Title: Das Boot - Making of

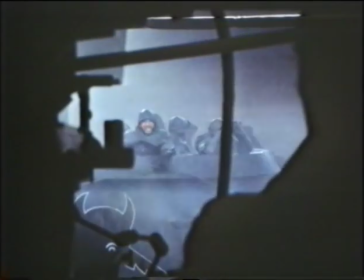[17:16]
Unsere Kamera steht unter der Spielfilmkamera. Schwach ist jetzt die Projektionswand auf der anderen Seite des Turms zu erkennen.
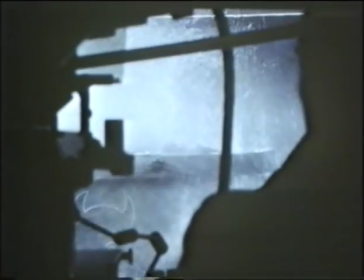[17:24]
Auf ihr laufen in der Nordsee gedrehte Aufnahmen wild bewegten Meeres.
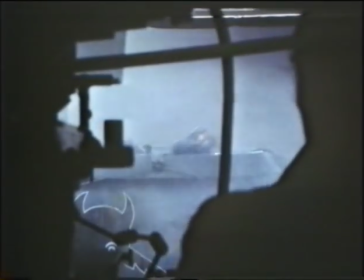[17:28]
Das heftige Auf und Ab des Seehorizonts im Hintergrund versetzt den feststehenden Turm optisch in stürmische Bewegung.
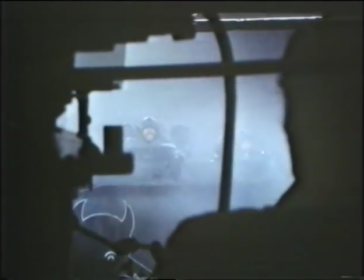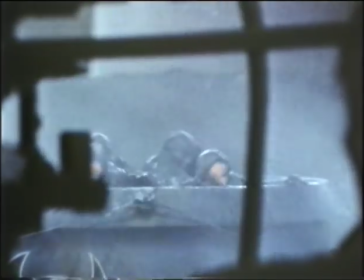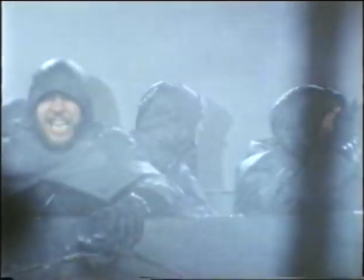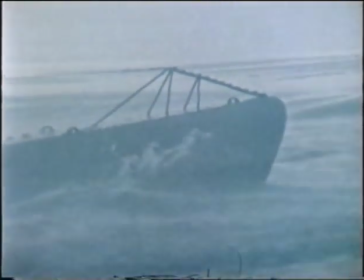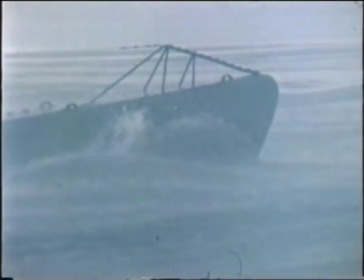[18:00]
Für die deutsche Führung war das U-Boot in zwei Weltkriegen eine Wunderwaffe.
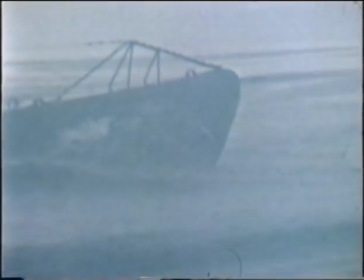[18:05]
Sie sollte die britische Herrschaft auf dem Meer aus der Tiefe des Meeres heraus zerbrechen.
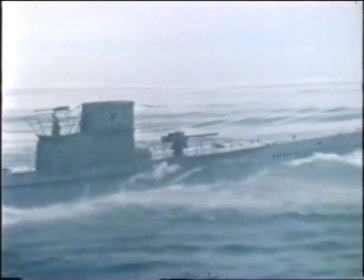[18:11]
Es war ein selbstmörderisches Unternehmen, nicht nur für die U-Boot-Männer. Es war selbstmörderisch für Deutschland.
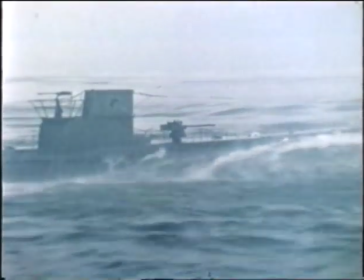[18:19]
Denn in zwei Weltkriegen hat dieser besessene Drang nach See und Weltherrschaft die Deutschen
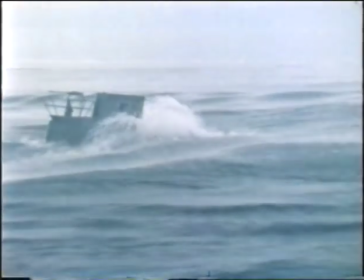[18:24]
in einen widersinnigen Kampf gegen Großbritannien und seinen übermächtigen Verbündeten Amerika getrieben.
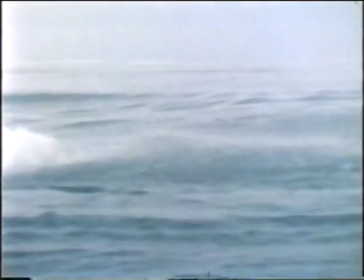[18:31]
Das U-Boot war ein Untergangsboot für das ganze Deutsche Reich.
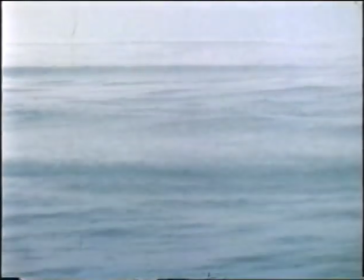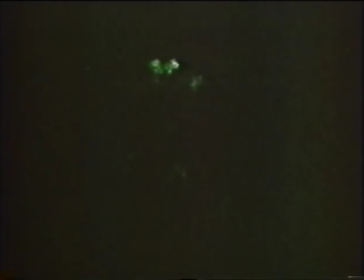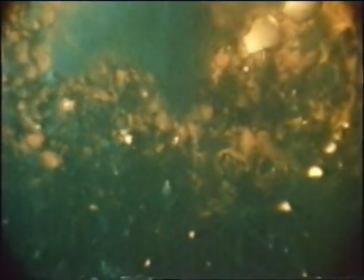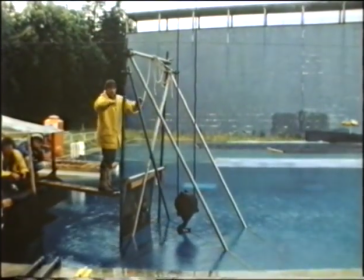[18:56]
Wasserbomben detonieren in einer vorher eingestellten Wassertiefe. Sie sollen U-Boote vernichten.
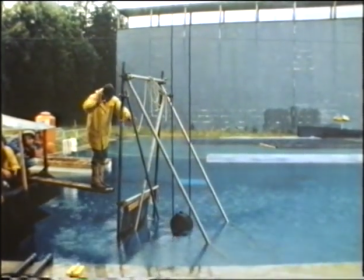[19:02]
Kein Mensch hat je eine reale Wasserbombe detonieren sehen.
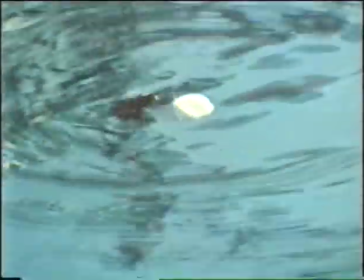[19:06]
Doch am Bassin auf dem Bavaria-Gelände experimentieren Spezialeffektexperten damit, wie so etwas ins Bild zu bringen sei.
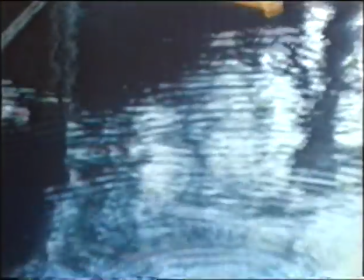[19:14]
Man hängt elektrisch zündbare kleine Knallkörper ins Bassin.
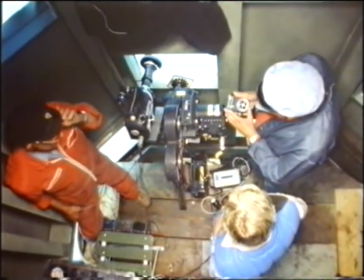[19:20]
Am Rand des Bassins ist ein Schacht angelegt worden, von dem aus ein Kameramann durch eine Glasscheibe ins Bassin filmen kann.
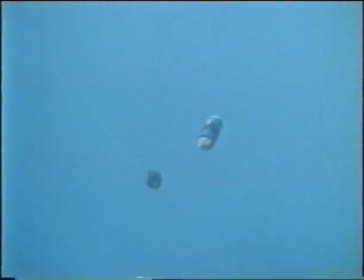[19:29]
Dort hängen die Knallkörper.
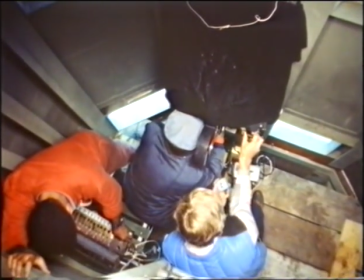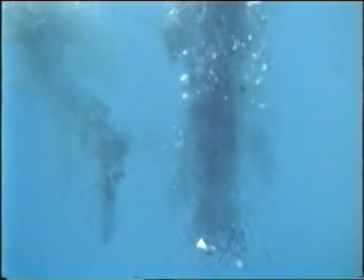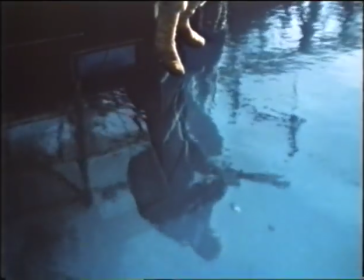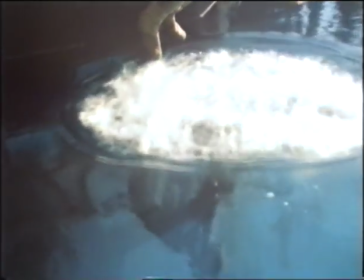[19:49]
Real ein harmloser Puffer.
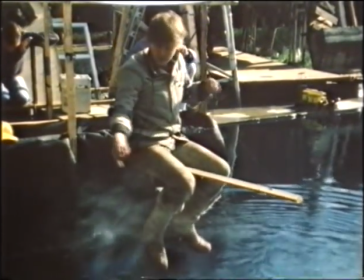[19:51]
Aber wenn man diese Mini-Explosion mit einer Zeitlupenkamera 20-fach verlangsamt, wird ein fast schon atomarer Feuerball daraus.
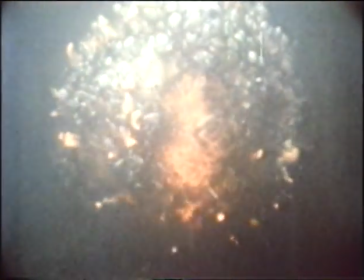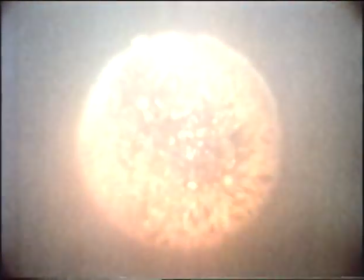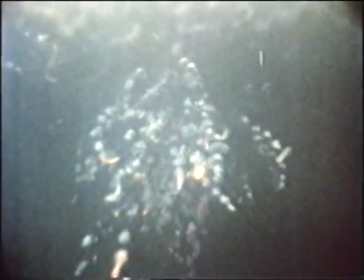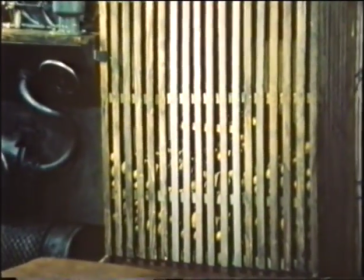[20:16] Und ab. Los.
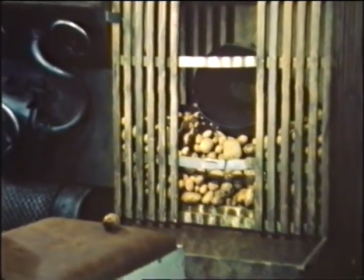[20:24]
Test für eine versteckte Druckluftvorrichtung die Kartoffeln in die Zentrale pusten und Bodenplatten hochschleudern soll.
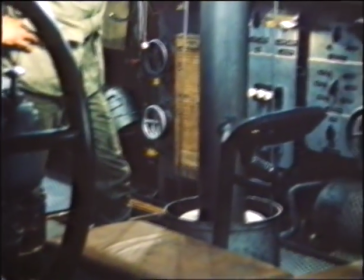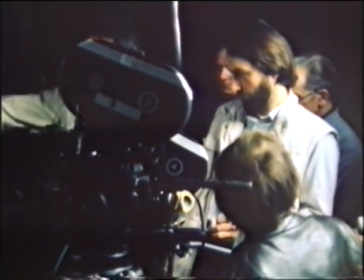[20:39] Mehr Druck und mehr Kartoffeln. Ja, Kartoffeln müssen wir. Mehr.
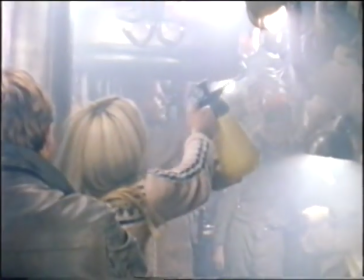[20:45] Das können wir ja voll machen. Das ist kein Problem. Videostopp, Kurt. Ja.
Denn ein englischer Zerstörer hat das Boot entdeckt und greift es mit Wasserbomben an.
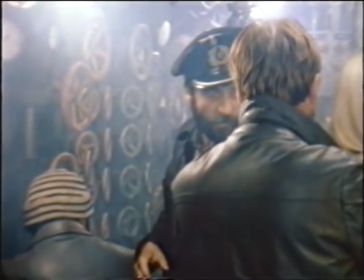[20:56]
Der Innennachbau des Boots ist in Halle 4-5 auf eine Rüttelwippe gesetzt worden.
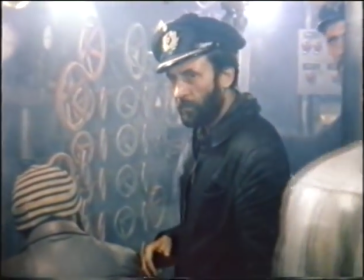[21:01]
Sie soll die Wirkung der Wasserbombenexplosionen nachahmen.
Ja, ja.